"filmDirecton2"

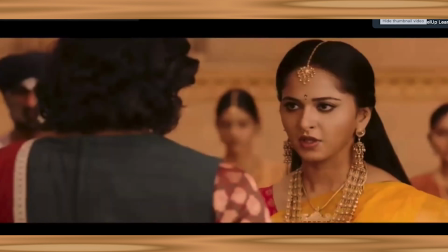37:00 See, he'll be seen in this scene.
தேவசேனா கோவிலில் பெண்கள்.
He'll be seen there.
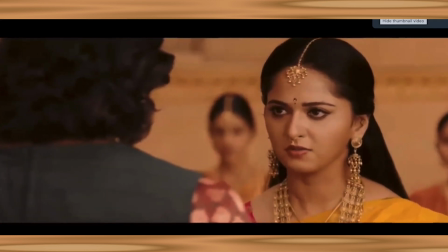37:05 Number one. He'll be seen now while they are speaking.
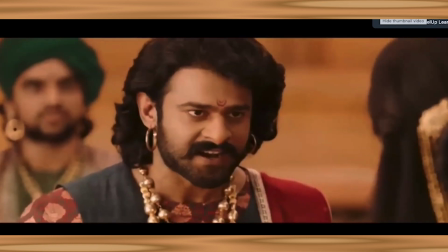37:11 Then he'll be seen in the next shot while they're in the background.
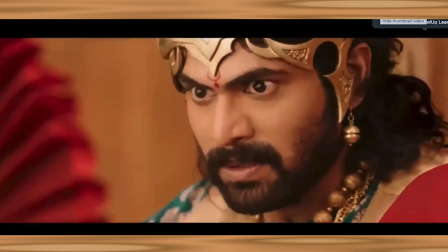37:17 Cut. I'll repeat it.
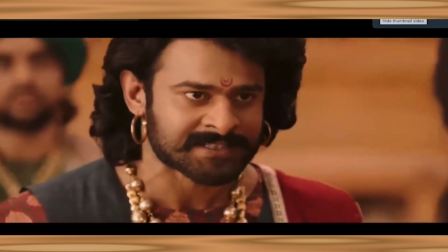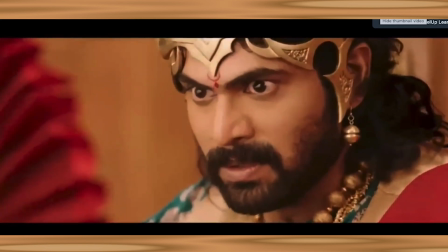37:26 See, now what happens is, think of this. If at all you have not kept that minister behind Bahubali, what would have happened? What would have happened is, the shot will become very clumsy because you won't know,
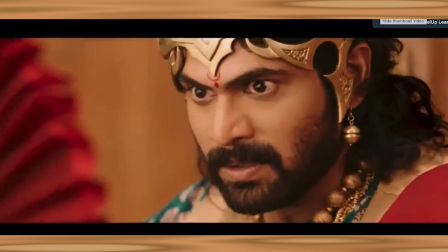37:43 when he just turns back and cuts, you won't know who was standing behind him. You will get a jerk for a second. Whom did he kill? Only when you see him properly, you will understand, okay, he had killed the minister. Or else there's 1 second of confusion you will get, whom he killed.
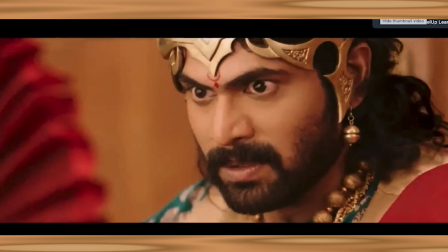37:56 If it's not in the background, how to rectify it is, you can have something like, before cutting the head, you can go to a shot of minister where he is saying, I didn't do it, and you can cut to Bahubali. But audience will be ready for it. The audience will be ready that when you're showing that minister shot alone, audience will be ready that something is going to happen.
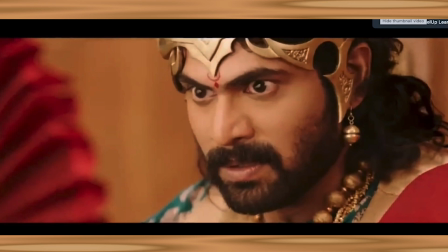38:15 So to avoid all these things, just when you keep it behind Bahubali, everything matters. There's no problem at all. You know the geography, you know he's standing back, and it is not very evident that something is going to happen to him because he's blurred out. Suddenly when he turns around and kills him or slaughters his head, it will become sudden and you won't be expecting that.
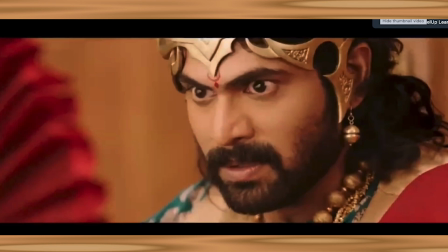38:34 So this is kind of the rhythm. What I'm trying to tell you is, filmmaking is so fun, but this extra effort if you put into, it will become a beautiful piece of work. People might not see Bahubali the way we see. Actually, they might see it as a very mainstream film, as a commercial film, and they might cross away. I'm not speaking for Bahubali, I'm speaking for all the good commercial films. Why I'm saying even is, classic films is easy to bring art into it because the story will demand it, the actors will be kind of that, and it's very not easy. Comparatively, it is very tempting to keep those aesthetics. But in a commercial film, when you keep this aesthetic right, only then it will work, or else it won't work. I'm very sure about it. Why good commercial film with a great story doesn't work? Because there won't be aesthetics like this. This is subconsciously hitting us. This is what you should see. This is what you should get from the story. So that's what the whole thing about viewing the cinema and the way we have thought it. Okay.
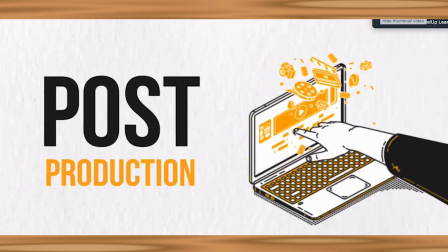39:31 Now we have less time, so I'll just go on and go to the session. So next the post-production comes in. Okay. You can be a little relaxed now. Just understand it. Anyway, you will have a post-production coordinator to take care of the process. You should be present everywhere and give your suggestions and give your final verdict.
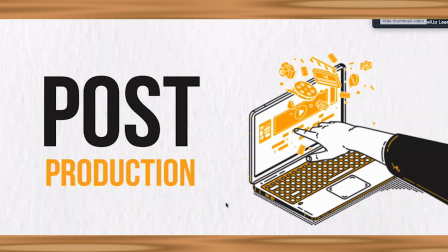39:50 But it is a process which is done by a post-production supervisor. But what are the things happen?
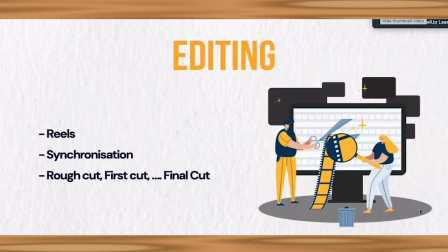39:55 Understand this. Number one. After the edit report is over, the edit report is given to the editing department, and the editing department will take the edit report and download all the OK takes and make a rough cut.
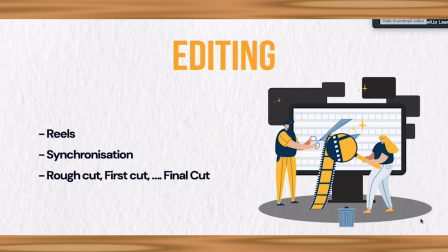40:12 In the rough cut, it will be in timeline, which is not a great piece of work because they would have just filled in with the OK takes. Now, the editor will come and sit with the assistant editor who did the rough cut, and the editor and the assistant editor will work on the first cut.
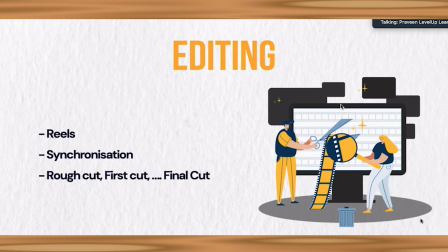40:29 Once the first cut is over, they will call you to view it. So this is the first time you are going to watch the film in a proper timeline way. You watch the film and you tell them what you like, what you don't like, give your suggestions and leave. Some people sit with them and do it, it's up to you. And the second cut happens.
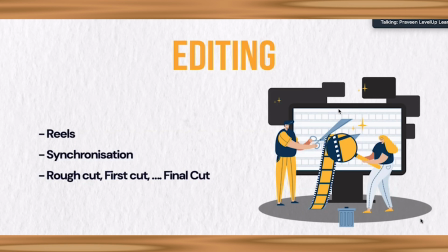40:48 Then the third cut happens. Then the fourth cut happens. You can go to n number of cuts, depending on the production, depending on the time, it's up to you. But until you get satisfied, you can go. But until you finish your final cut, the other department is not going to wait for you.